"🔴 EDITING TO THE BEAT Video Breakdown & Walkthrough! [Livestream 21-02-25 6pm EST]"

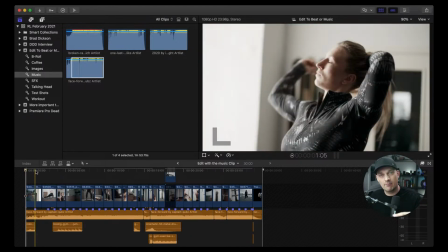(23:54)
So this one began the same, but before we get to the second hit, I'm already into the next clip to get her with the stretch.
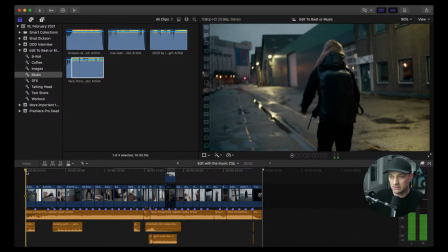(24:02)
So let's just watch this. Again, it's short, so it's 30 seconds, so let's just go through it.
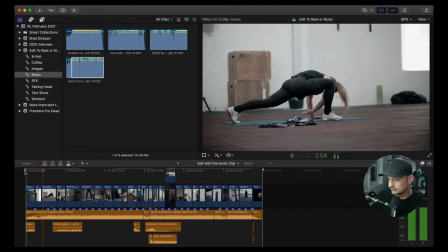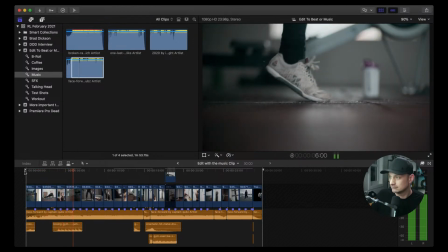(24:13)
Hit.
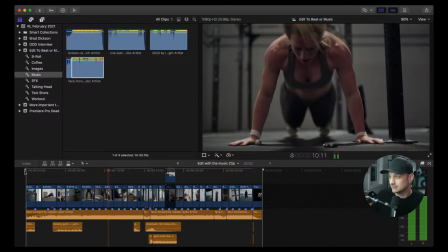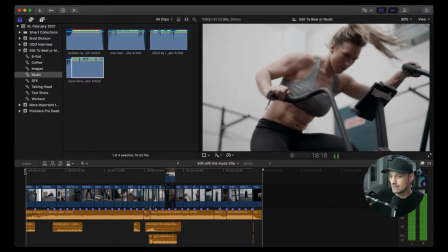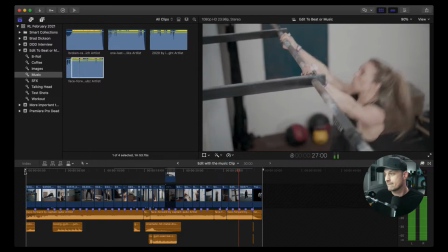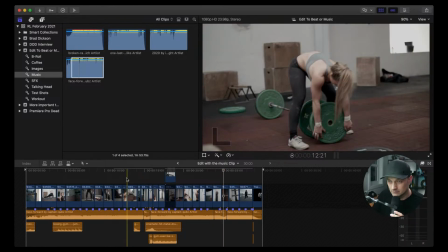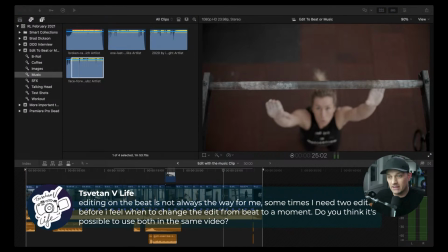(24:47)
So editing to the beat is not always the best for me. Sometimes I need 2 edits before I feel when to change the edit from beat to the moment. Do you think it's possible to use both in the same video? Yes, absolutely.
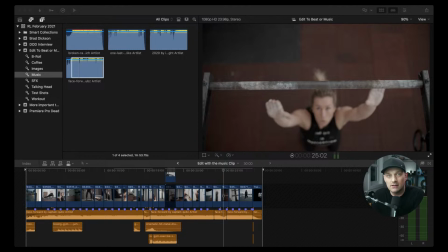(25:01)
And the best editors in the world will find a way to always have it serve the story first. So if there's something that works better just to the beat, then lean that way easily.
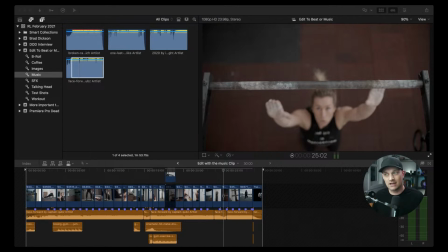(25:18)
But if there's a moment that really stands out, it's just like, ooh, this would be good to get on that on a nice big hit. That's when you use those moments. So I try to, with these 2 edits, to exclusively do edit to the beat and then edit with music.
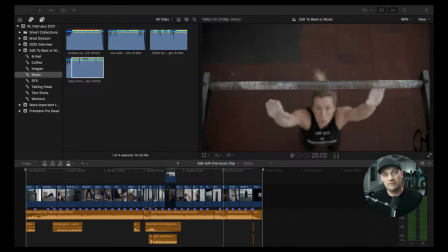(25:34)
But ideally, I would do something that is a mixture of the 2, especially early on to just build that momentum. I would go with the beat just to get the user hyped, and especially
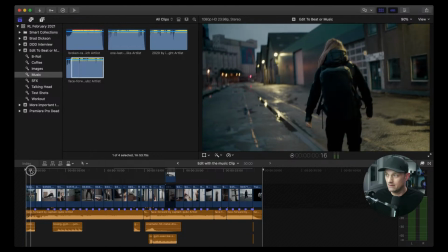(25:48)
for shots like this where there's nothing particularly exciting in these. Oops, nope, I don't want to do that. There's nothing particularly exciting in these. What am I doing?
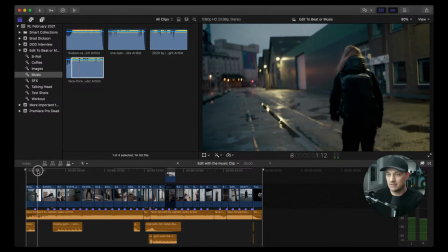(26:04)
There you go. So there's nothing particularly exciting in these 3 shots.
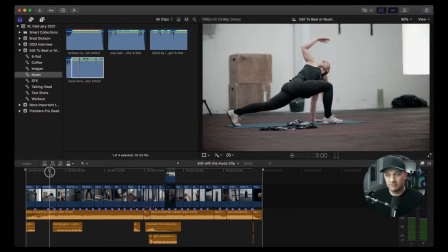(26:11)
My instinct was to do edit to the beat and just have that pace right off the top being into the video.
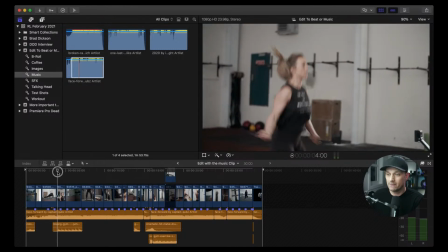(26:20)
But then once we get into the next one where she's skipping, I tried to have her bouncing to the beat.
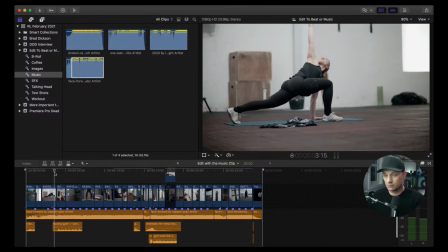(26:27)
So just watch it again. So even as she's jumping, so I retime that shot so she's landing on the music. Just ever so slightly. So those 2 hits.
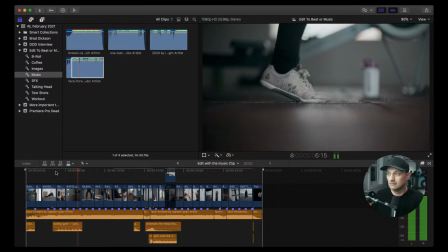(26:41)
And then the one following that, it's a hit, and then the dun, dun, and she's bouncing back up.
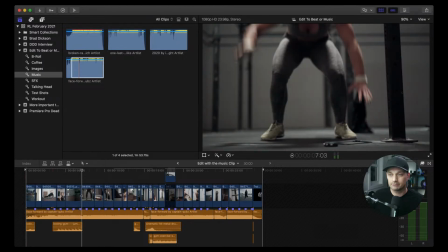(26:48)
So again, I'm looking for those moments where people are, where those actions really connect with what's happening on screen, not just waiting for the next edit to happen. Jasim, thanks for hanging out.
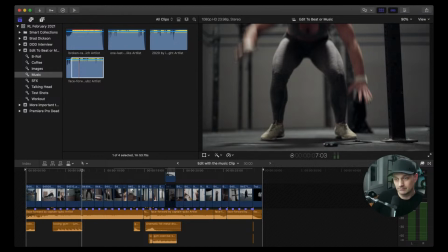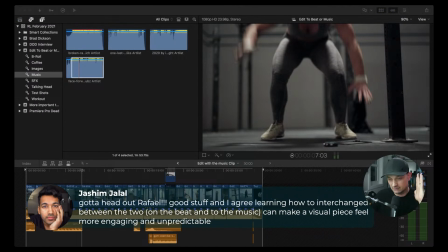(27:11)
So he's just saying, Jasim, thanks for hanging out with us. And I agree, learning how to interchange between the 2 on the beat and on the music can make a visual piece feel more engaging and unpredictable. Exactly. You want to always be unfolding a story.
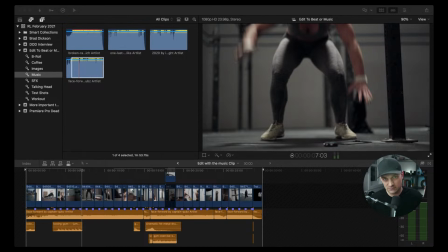(27:28)
And if you do 30 seconds of just literally cutting on a beat, the viewer subconsciously is going to know that it's coming and they're going to get bored. It's adding those moments that really change up the dynamic, those edits, those like, oh, that's unexpected.
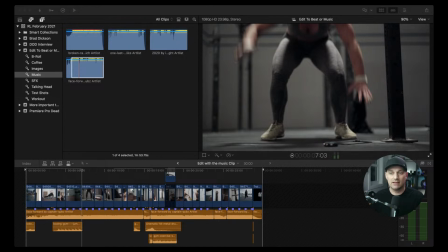(27:47)
It's a subtle thing, but it's something that the viewer appreciates more and they enjoy it more because there's those satisfaction moments, like in the
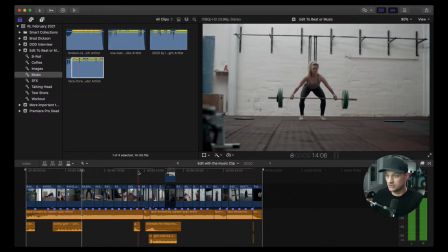(28:02)
moment where she drops
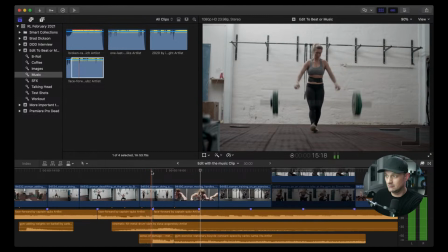(28:08)
the hammer, essentially. She lifts it up and then bam, Like it's a satisfying moment.
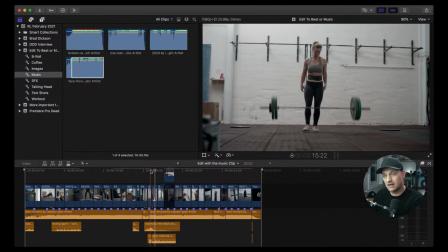(28:17)
Like those are moments that you can't get when you're editing on the beat. Because where would you put that? You would put it in between two beats, and then you would just lose that in. You would lose that impact.
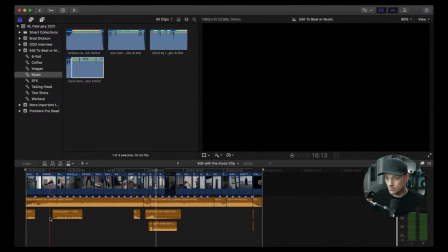(28:28)
Yeah, I had the. I added those moments in both to have those hits to accentuate that beat.
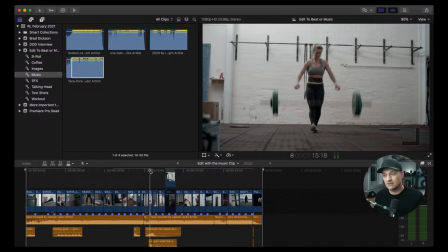(28:37)
Again, if I didn't put that action on that beat, adding that sound effect would make no sense. So adding to the whole experience.
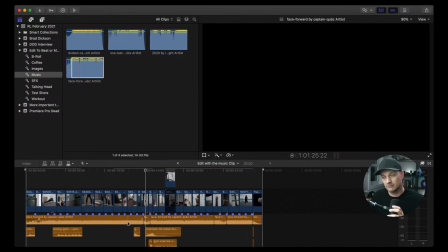(28:48)
And again, when I say again a lot. So when you're adding, I always recommend edit the music to fit the visuals.
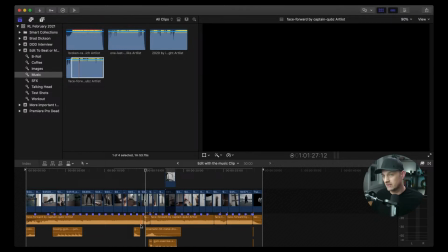(29:03)
And that's what they do in commercials, in feature films. They do the music afterwards. They write the music afterwards. They put it in, and they add those pauses or those breaks or those crescendos in those big moments.
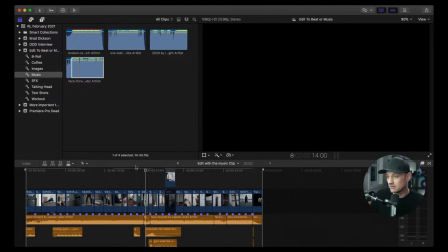(29:16)
So use that same techniques that is being used in the most popular and best content in the world.
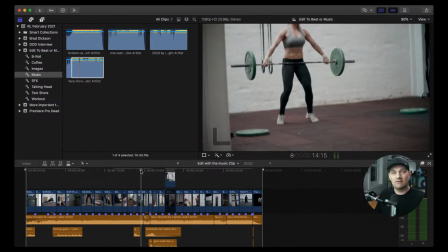(29:25)
And I know that editing for YouTube is its own beast, and editing for commercials and narrative films, like completely different styles. But you can do a narrative editing structure for a YouTube video if that's the kind of video you're trying to do.
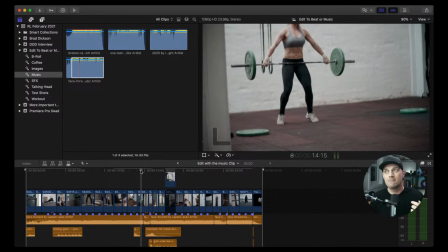(29:43)
So if you understand the piece that you're trying to create, and you have your understanding of the foundation that you're trying to convey to the viewer, and you know the viewer that you're going to be communicating to, you can use that to your advantage with the psychological cues that they're already going to be ready to accept.
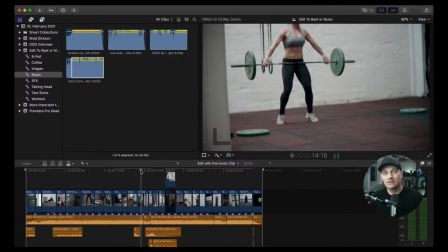(30:01)
And then you can surprise them by changing it up. That's what the whole saying means. If you know the rules, if you learn the rules, you'll know how to break them, and you'll break them in a way that is unique and engaging for the viewing experience.
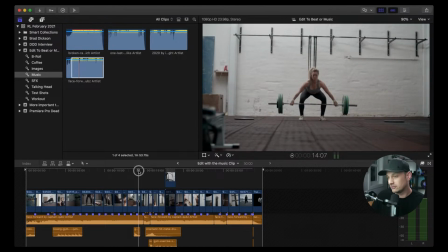(30:18)
And it's always creating those moments and finding those moments, and it's just adding a moment after another moment after another moment, and building upon that.
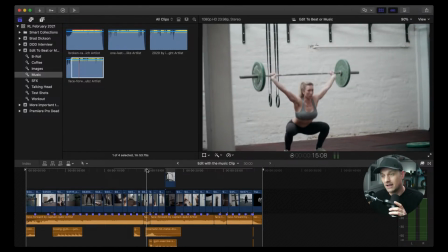(30:29)
And like I said, I have done editing to the beat numerous times. It's usually what I do as my first pass, just so I can see it and then let it sit, and then sit with it and feel how it is, and then look for those other moments that you can actually add to the whole entire experience.
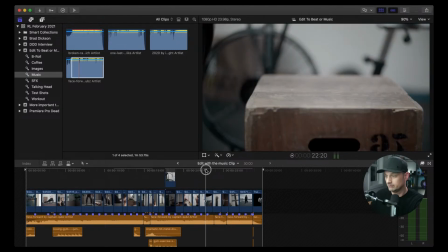(30:51)
So again,
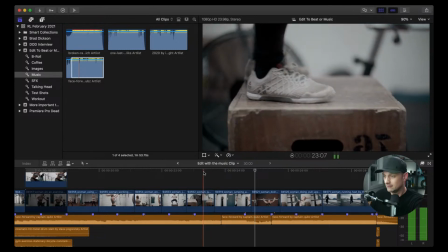(30:56)
that's going back to that shot where she breathes out. So if you take a look, because the music had it already in the moment, and then
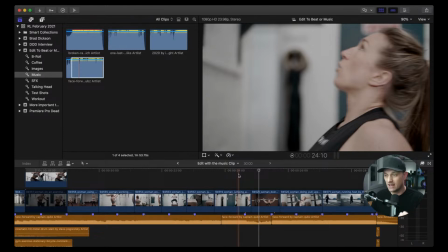(31:12)
having a shot that worked with it, I knew that I was able to have that breath, but a little bit different than before,
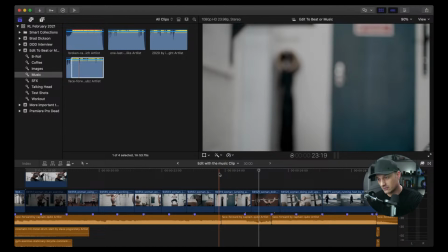(31:19)
where she's just, kind of leaning on the bike. This is more like, okay, it's working out, calling back to that moment where she's taking a breath before she continues working out some more.
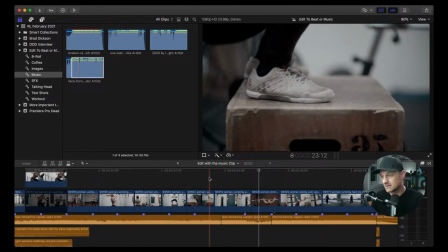(31:29)
So the next two beats fall on those kind of moments, those kind of actions.
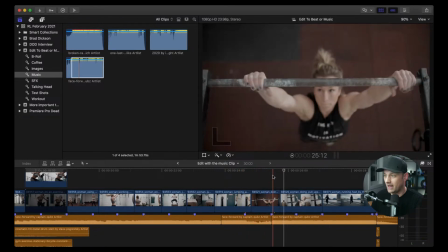(31:38)
So the breath, and then back at it, and then she does her workout,
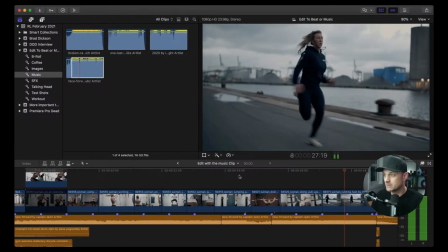(31:48)
and then she just keeps going, just hardcore.
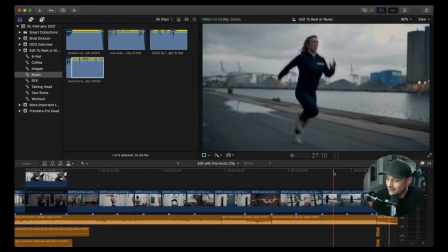(31:53)
Again, using nearly the same shots.
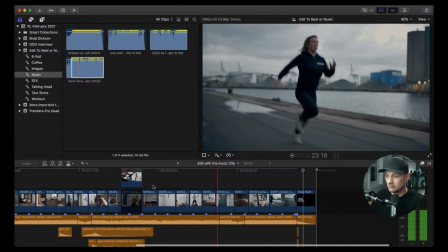(31:58)
Like I couldn't do it one for one, because the moment you start walking away from the beats, the shots start to become longer.
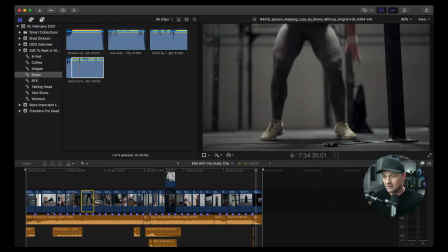(32:07)
You're able to give them breath. You're able to stay on them a little bit longer.
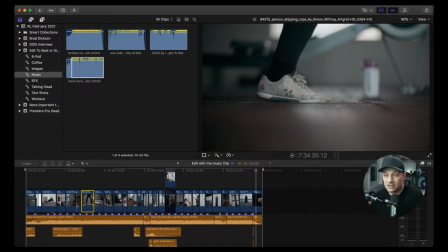(32:13)
You're able to finish an action.